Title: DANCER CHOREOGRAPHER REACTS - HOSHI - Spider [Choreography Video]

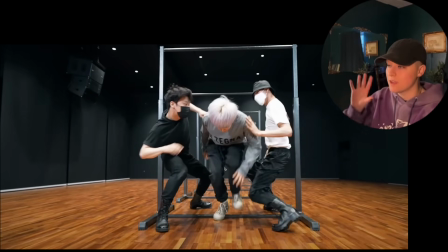[8:36]
He comes up and he drops, turn, down. Now they come up, pushed him back, but he's the one in control, having two more come in.
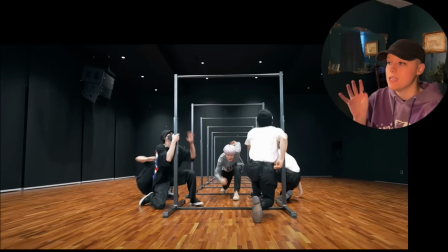[8:43]
But notice the black and the white. I think it's very tasteful that even on a choreographic sense, we have our black and our white distinguished,
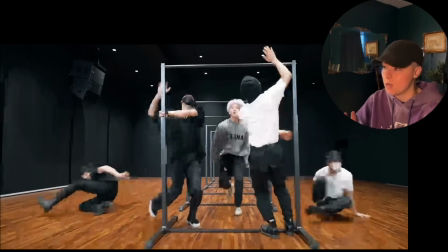[8:50]
makes it symmetrical, makes it very helpful for this, and he's the only one in gray. I love this.
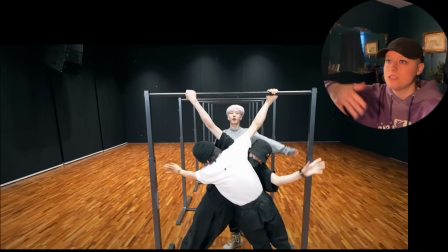[8:55]
Grab, grab, and they fold over so you can still see Hoshi have his moment. Then they peel it back up, drape the other way.
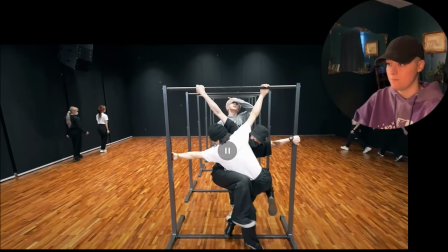[9:01]
They have to really use their core to stay nice and still. And then they're crossing over with the feet, threading it back out.
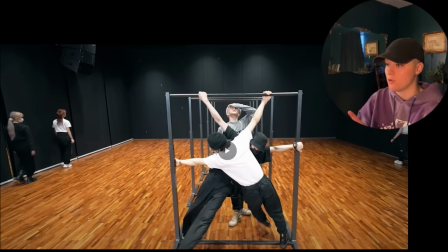[9:07]
I would say my dancer right here in the white, my one note for him is he didn't quite move it in like my guy in the black.
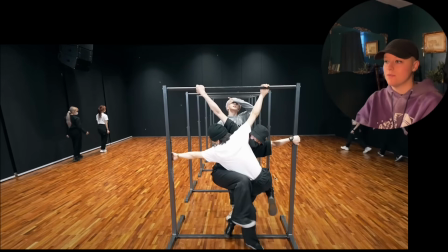[9:13]
He just kind of brought it up and brought it back. He didn't swivel it like we saw with our guy in black. So that's just my one note there.
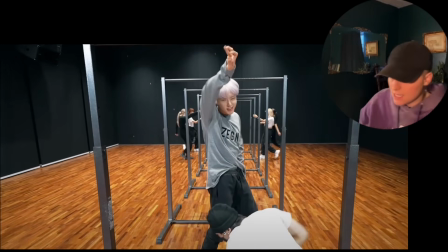[9:19]
Bringing it through. Da-da-da-da-da-da-da-da. So it's even how they're not just grab, grab, grab. It's a grab, grab, grab, grab. Just like a spider whenever they walk. All of those details matter, and that's what helps carry it.
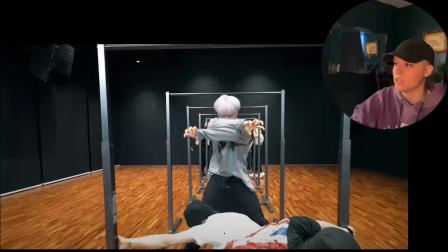[9:30]
He, sometimes whenever he needs a breather, even here, look, with the fingers, the crawl, he pulls it out to the side.
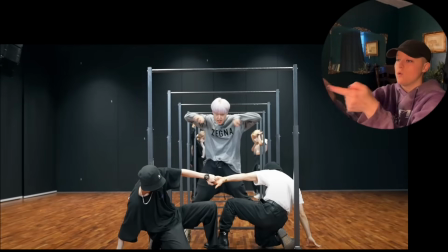[9:36]
It is a more intense feeling, but it helps frame what is happening here is more of like a puppeting of what's happening. Not puppeting the technique, puppeting the concept of them tracing each other to grab, which is really nice.
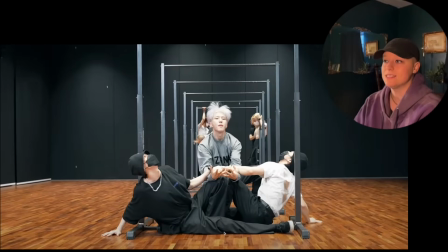[9:49]
And that pull through, he goes through, threads his hands in, and he flips his head up. Everybody flips their head up.
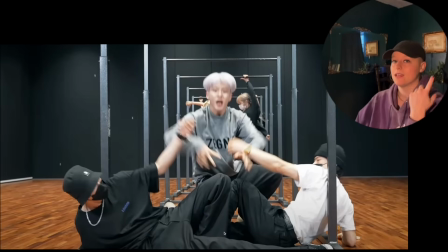[9:54]
Love that. Melt down. And then having the girls come in from the back. I think this is the first time I've seen women on a 17 track. Period. At least, I mean, maybe in music videos, but in the dance practices, I've never seen them, obviously, because it's 17, or whenever it's soloists or their performance team, the only time I've seen women are as extras.
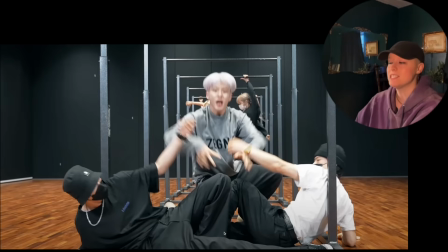[10:11]
I've never seen them as actual backup dancers. So that's very nice, and it's a very tasteful way how they're integrated while carrying on the story.
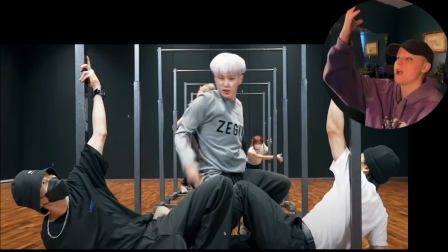[10:18]
I love that. Throws it, they're here, they're up the top, they bring it around to the other side.
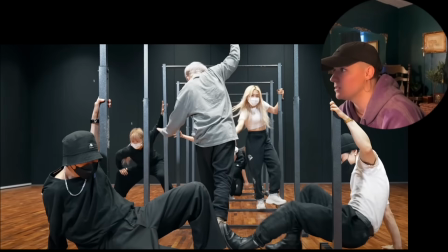[10:23]
It looks like they couldn't fully get rid of the sticker off of that when they bought it.
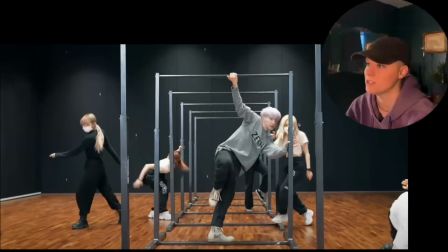[10:29]
Bless it. So now having your women frame it out, turn it around to the side. Those are not super reliable.
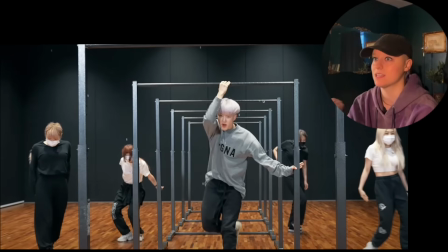[10:35]
You notice that? Like they can hold weight, but they can't you can't be doing a ton of stuff on them. So because you can see they're not like 100% super stable, but they are enough to hold his weight very well, you know?
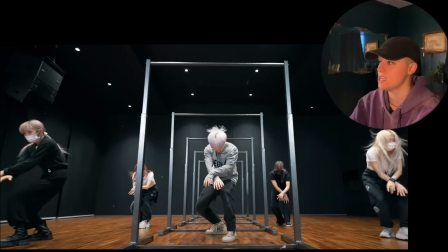[10:48]
So that's something to think about too. Notice here, very tasteful in how they chose to do the black and the white.
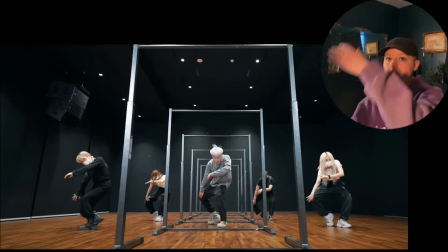[10:54]
He drops down. That right there. Boom, boom. Keeping this as a fixed point. Draping on the side. Well, not really. I don't want to say this is a fixed point because you're not having to showcase it as a fixed point, but it is fixed in place. Everything else, and he's kind of tracing up the body, bleeding it up when it's ready.
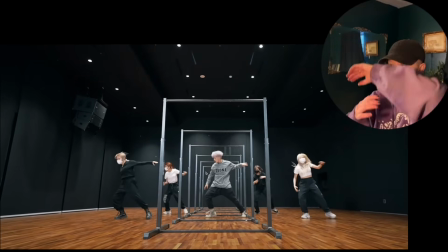[11:14]
Yeah, da-da-da-da.
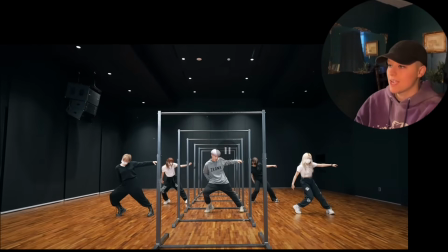[11:15]
But notice here that all of their dancers, they have to factor in, like with those who are close to these bars, they can't go as full out. Just like for him, he is riding up on that rail. So he has to be mindful too, because you can twist your ankle in a hot second. If you step, if you trip, you can trip so easily when you have a prop like this involved.
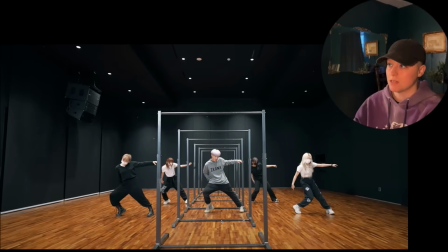[11:35]
I love the use of the prop though. It's super cool. They use it as a great frame. I think just the spacing is super tasteful as well. They got the height right.
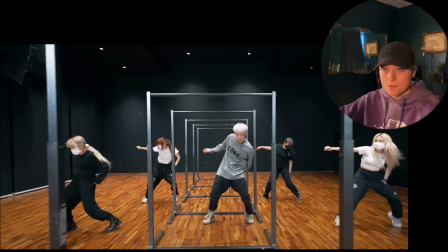[11:45]
They pull it over. Nice hinge. So it kind of has that seductive textures that we've seen from a couple other reactions that we've already reacted to.
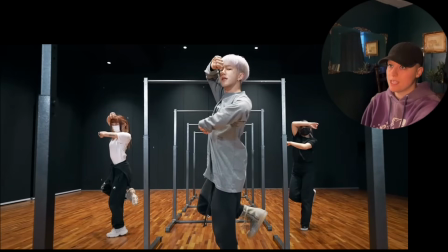[11:53]
But it is really nice to see that he pulls it up. Really get to showcase him. I know he's the captain of the performance team, or the dance side at least, right?
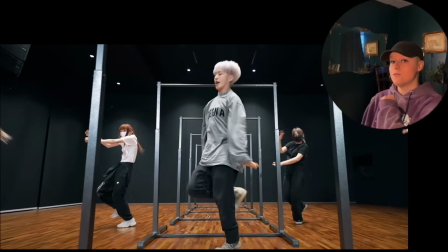[12:00]
With the body roll, with the stability, really nice to do that. It is difficult to hold in stability while trying to do a legato groove. That was nice.
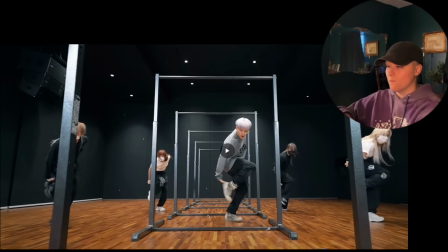[12:07]
Draping it around. Da-da. Boom. Boom. Very placed. Careful, strategic, just like spiders.
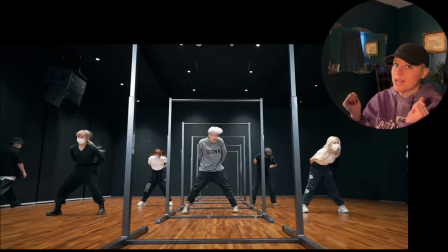[12:13]
They're careful where they go. Some of them are not. Like when they're hanging out in your bathroom and you're taking a shower, that is not careful thinking for spiders. But I'm saying here in this case, it's definitely like placing. There's always intentionality behind where they step.
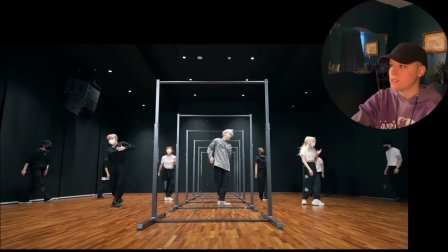[12:28]
I love that. They're draping and then having your guys on the outside. So I feel like we now have more backup dancers in play here.
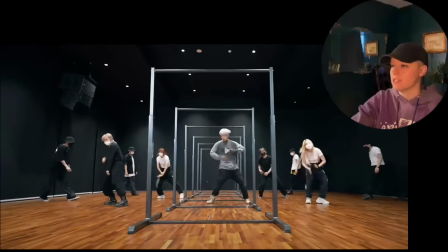[12:35]
Like it's slowly building and escalating, which I really like. It drops it down.
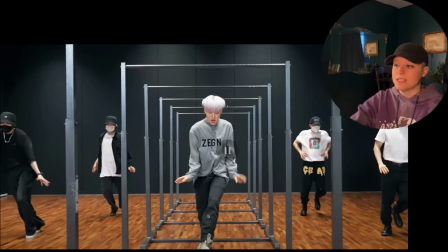[12:40]
Very nice there. I think it's great. Spacing is important. Also notice the scuff right here. So he is sliding his foot as he comes up.